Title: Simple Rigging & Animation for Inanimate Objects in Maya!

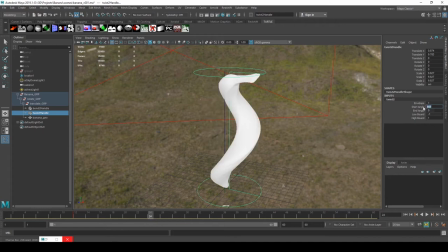12:33 So let's see what, let's keyframe that again. So you see when we get to 24, then we're just left with that mess.
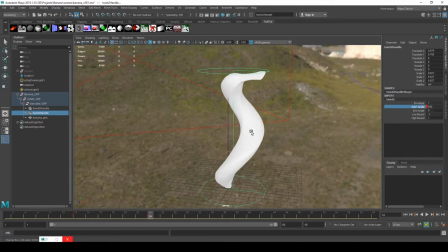12:44 But in this scenario, what we want is the banana to do a 360 spin on the spot. Like, that's such a cartoony thing that you see a lot. Well, I remember seeing a lot in like silly fruit juice commercials, that sort of thing.
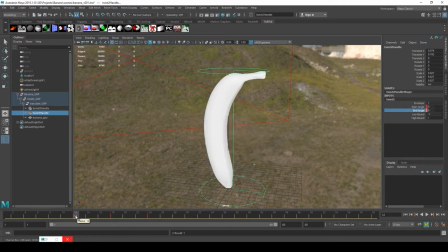13:03 So what I'm going to do is, if you notice, so from frame 12 to 24,
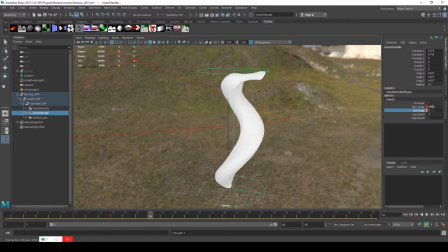13:10 the start angle goes from 0 to 360. So it's saying our start rotator goes up to 360. So now what we need to do to get this 360 spin, we need to change the end angle,
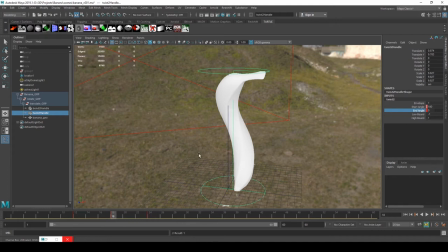13:25 but there needs to be a delay in order to get this looking like a spin animation. So what I've done is a few frames after 12, so I've decided, okay, 18, I've keyframed the end angle, and then I'm gonna skip ahead to, let's say, 28.
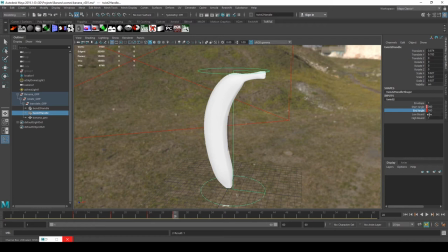13:46 Put 360 down, and you will notice now that these are both on 360, the banana is in perfect condition.
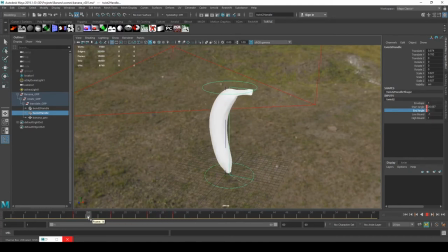13:53 And if I slowly backtrack, you'll see we have this beautiful spinning banana twist animation. And you can actually see, if you look at the bottom, our start angle, you can actually see it visually, this pie shape moving.
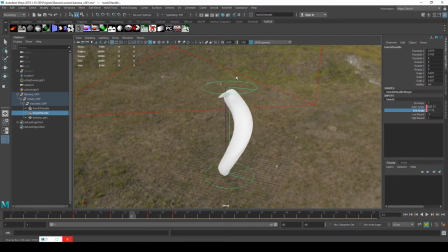14:11 And then you can see as well on the top, our end angle, you can see the delay. So you can see if they're matching, you kind of gauge the delay there. But I think that looks pretty funky.
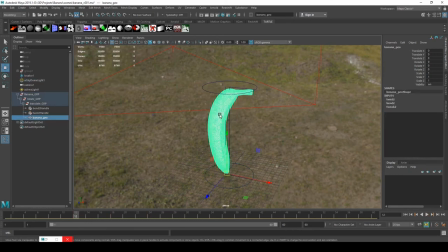14:26 And now another little quick lazy way to get a bit more animation
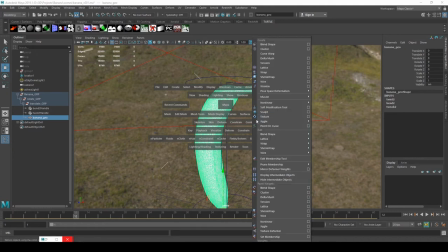14:33 would be add a jiggle deformer. So in deform and jiggle deformer. So I select the banana and you can now see we have another input.
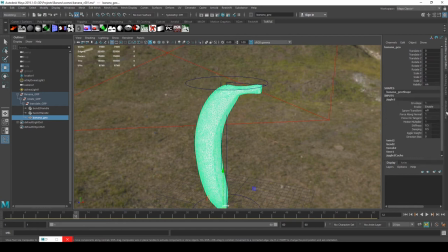14:46 So we're adding up all these inputs here. So I'm going to open up the attribute editor and go to jiggle 2.
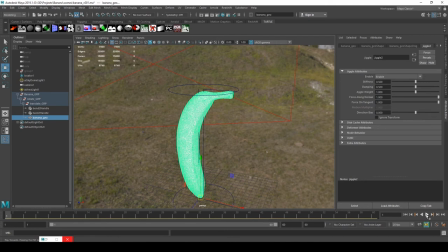14:53 Let's just play this back just to see how crazy it is. Yeah. That's not great, but you know, it's plausible.
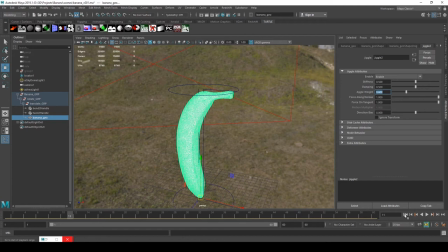15:09 Plausible. Okay, so I'm gonna reduce this jiggle weight, and hopefully, yep.
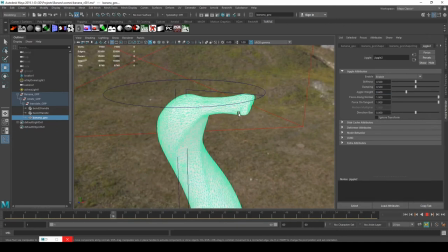15:19 You see that? It's so subtle, but it adds that sort of cartoony jiggle.
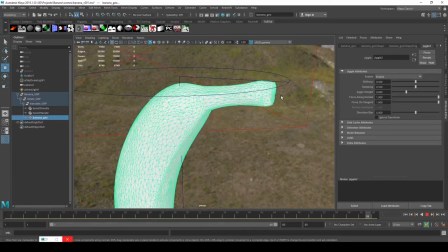15:28 You know, you could use this for
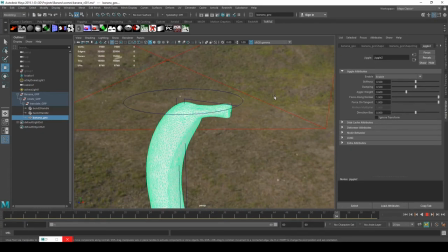15:32 character muscles, although you would probably add muscles and then do a simulation or something, but this is kind of like a cheap, dirty way of trying to do that. I have actually seen, I've worked with someone who did so fake muscle ripples.
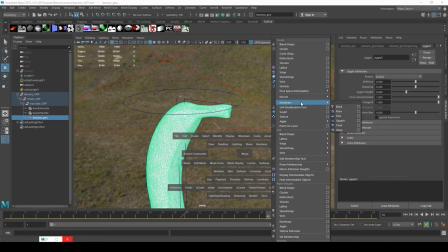15:49 They actually just used, rather than trying to do any jiggle deformers or build muscles, I'm pretty sure they used a non-linear deformer, like a wave or wrinkle, I don't know, something like that.
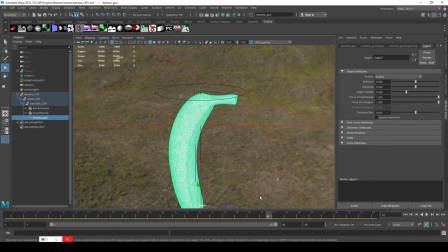16:02 And they just animated it across the animal's skin.
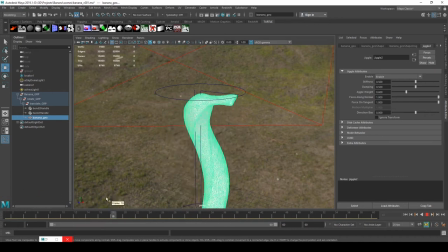16:07 And, you know, the fact that to do that took 40 minutes or 30 minutes to test and then render, like, saves so much time. Anyway, there we go.
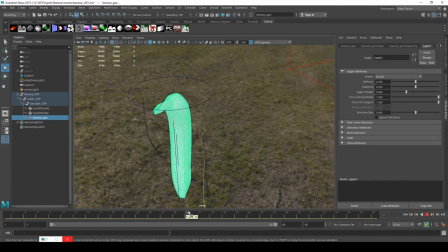16:21 I think that's good enough. It's just a nice bit of bounce that's been added to it as well. That really adds some life to it really easily.
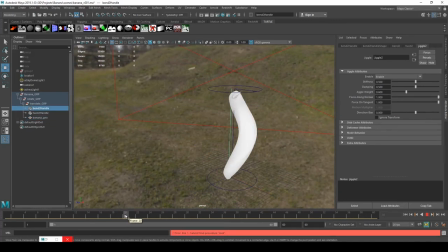16:29 Okay, let's add some bend as well. Actually, I need to add in the...
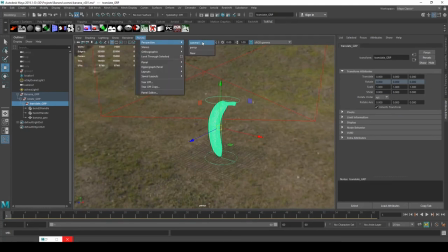16:38 where's my render camera? I did add a render camera in the scene, so I'm just going to check what that is so we know.